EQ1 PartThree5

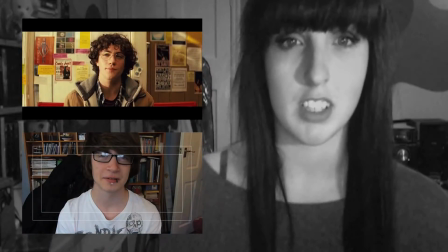0:00 To tell the story in the beginning of my trailer, I used a very similar method to the Kick-Ass film.
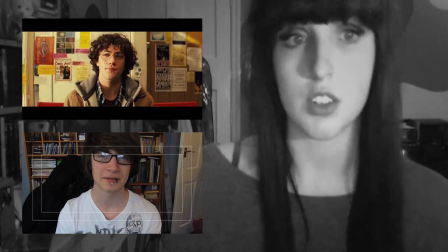0:04 In one of the first shots you have the main character central talking about what he plans to do.
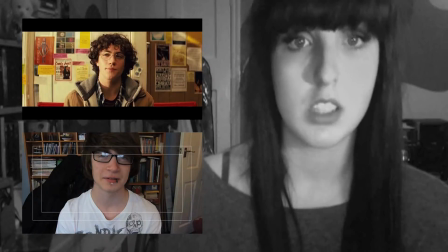0:10 This instantly allows the audience to orientate towards this person and know who this film is directly about.
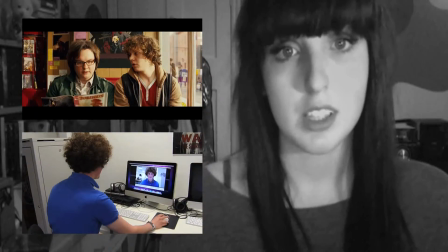0:16 The friends are featured in a different shot because we don't need them in the same one to be able to know that that is who the character is talking to,
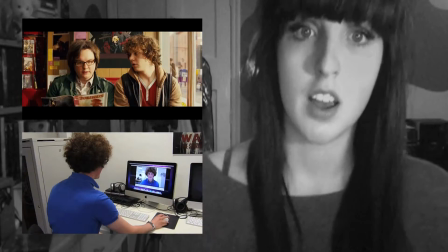0:23 and then we can look at them separately and identify them as the friends.
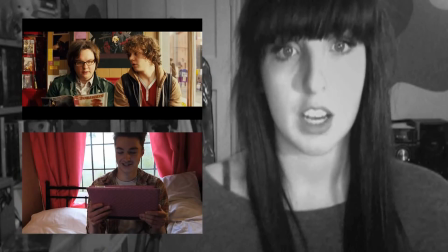0:28 Because mine was over a Skype call, you have them holding, various internet objects,
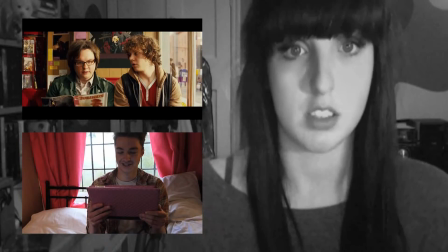0:32 but whereas in Kick-Ass you have them just sat directly opposite them, so they're just sat in the shot. I used a shot of my character looking in the mirror just like in Kick-Ass.
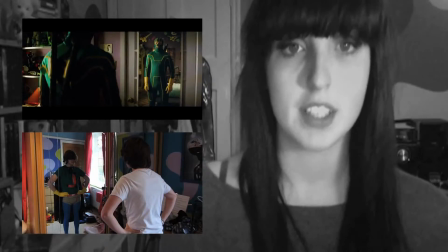0:40 This specific shot is very useful because you can see behind the character as well as the front and see what they are looking at.
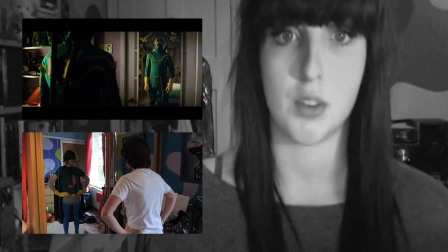0:45 Although mine is reversed around, so my character is facing on the right and his reflection is in the left, unlike in Kick-Ass where it's the other way around,
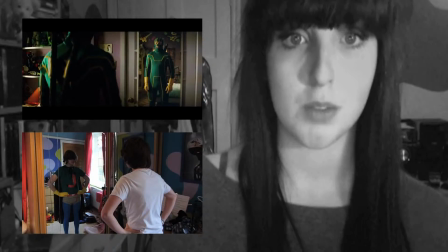0:52 it follows the same principle, and this is how I use something that a lot of films do because you get omniscience as the audience.
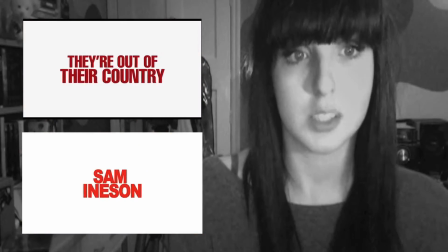0:59 My intertitles were largely inspired by the In-Betweeners trailer. I think that their intertitles are very fast-paced and, very exciting, just like comedies usually are.
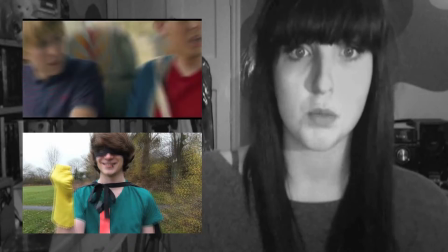1:09 Each shot that then progresses to an intertitle quickly zooms in and within the space of about 3 frames.
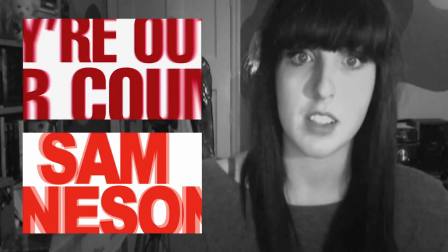1:16 It's then replaced by a very close-up text that you can't read in a bright colour on a white background that then quickly zooms out so you can read it and then slowly pans in again.
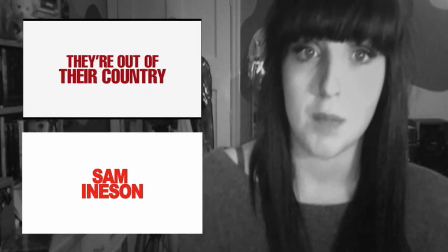1:27 This just keeps it animated and doesn't allow it to stop still, which is something that filmmakers tend to avoid in something lively because it
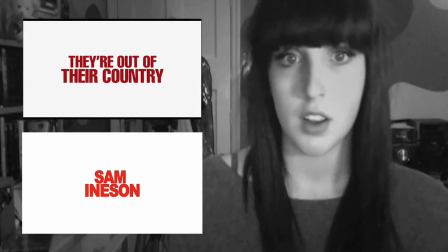1:36 doesn't fit well with the kind of atmosphere you've created within the trailer.
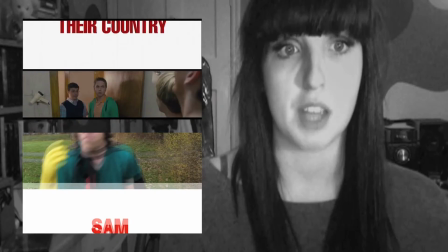1:41 To then move on to the next shot, I had a push slide that would then move the frame out of the way and be replaced by the next shot.
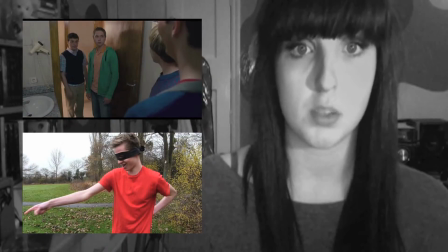1:48 This allows each intertitle to come together as one swift movement rather than lots of little different sections.
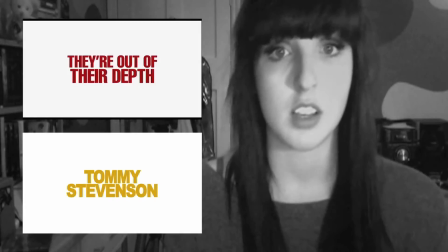1:54 One thing that I did differently to the In-Betweeners intertitles is that I used different colours for each
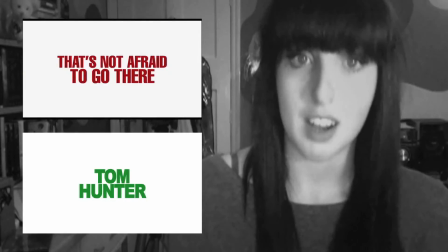2:01 of my intertitles because I had 4 main characters that I think each express a different colour to themselves,
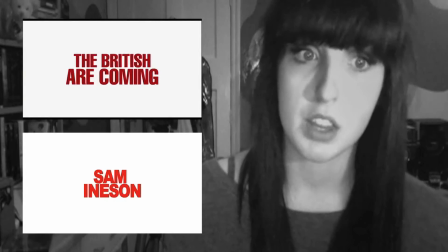2:07 and that is how I've used my poster campaign as well. So to make sure that it fitted in with the print campaign, I had the 4 different colours that matched to each character.
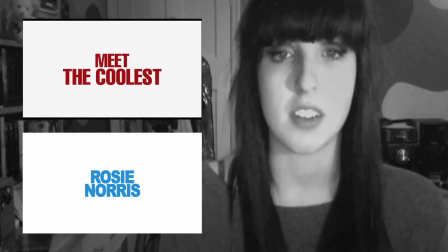2:15 I also think that this made the trailer a lot more exciting and different, much like in the Kick-Ass intertitles where they keep changing their colour scheme.
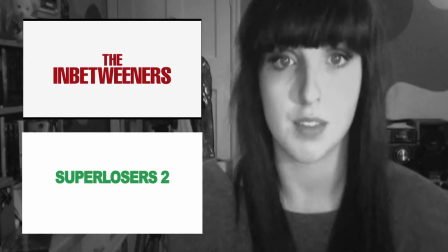2:22 The intertitle, that is the title of the film, is also much like the In-Betweeners trailer.
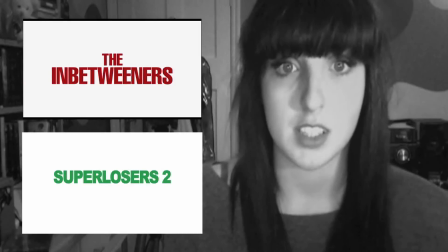2:27 I only wanted a plain white background and the text so that you could easily read what the title of the film was.
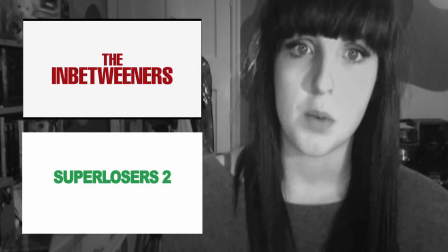2:32 Filmmakers often do this because they don't want anyone to misunderstand what the title of their film is.
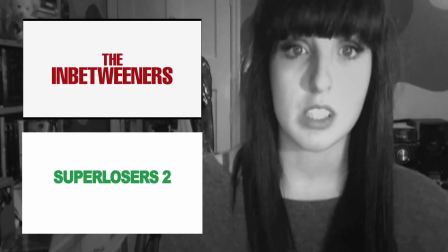2:37 If they covered it with too much animation and effects, then they could risk losing an audience member who didn't recognise what the film was to then go view it.
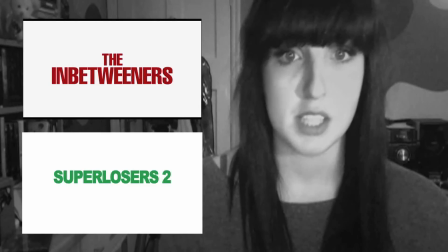2:44 In order for it to follow what it's already been, I kept the same animation so that it would zoom out and zoom in slowly again,
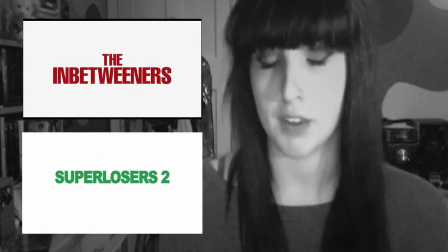2:50 so that you didn't feel like it was a different part of the trailer and that everything connected to each other.
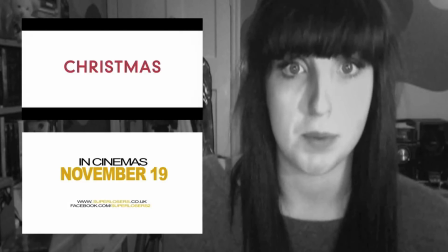2:56 The final intertitles that describe the information about my movie were much like the comedy film This Is 40.
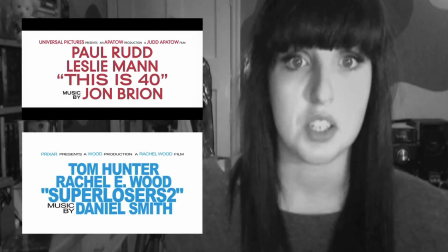3:02 I used this one because I thought that they do provide a lot of information with bright colours.
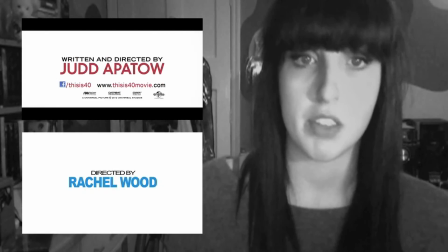3:06 Once again, I used 4 different colours in my colour scheme rather than just the one because I wanted to represent my 4 different characters.
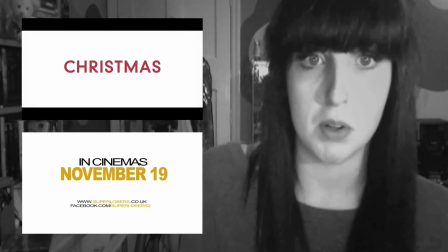3:13 You can see that I used a slightly thicker font because I wanted it to be more bold and more youthful rather than This Is 40, which is about ageing people.
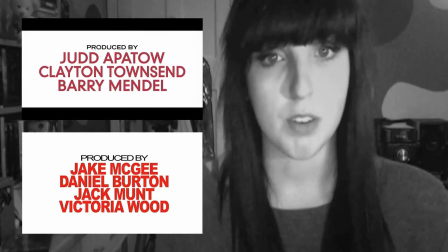3:20 These intertitles are very bright and also very large, so that although they're only on the screen for a very short amount of time, they're very easy to read and you can gather some information.
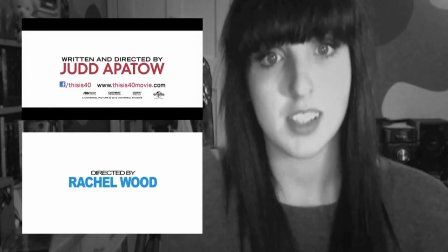3:29 The more important credits at the end are left on for a longer amount of time because those people get more recognition because they were a larger part of the film.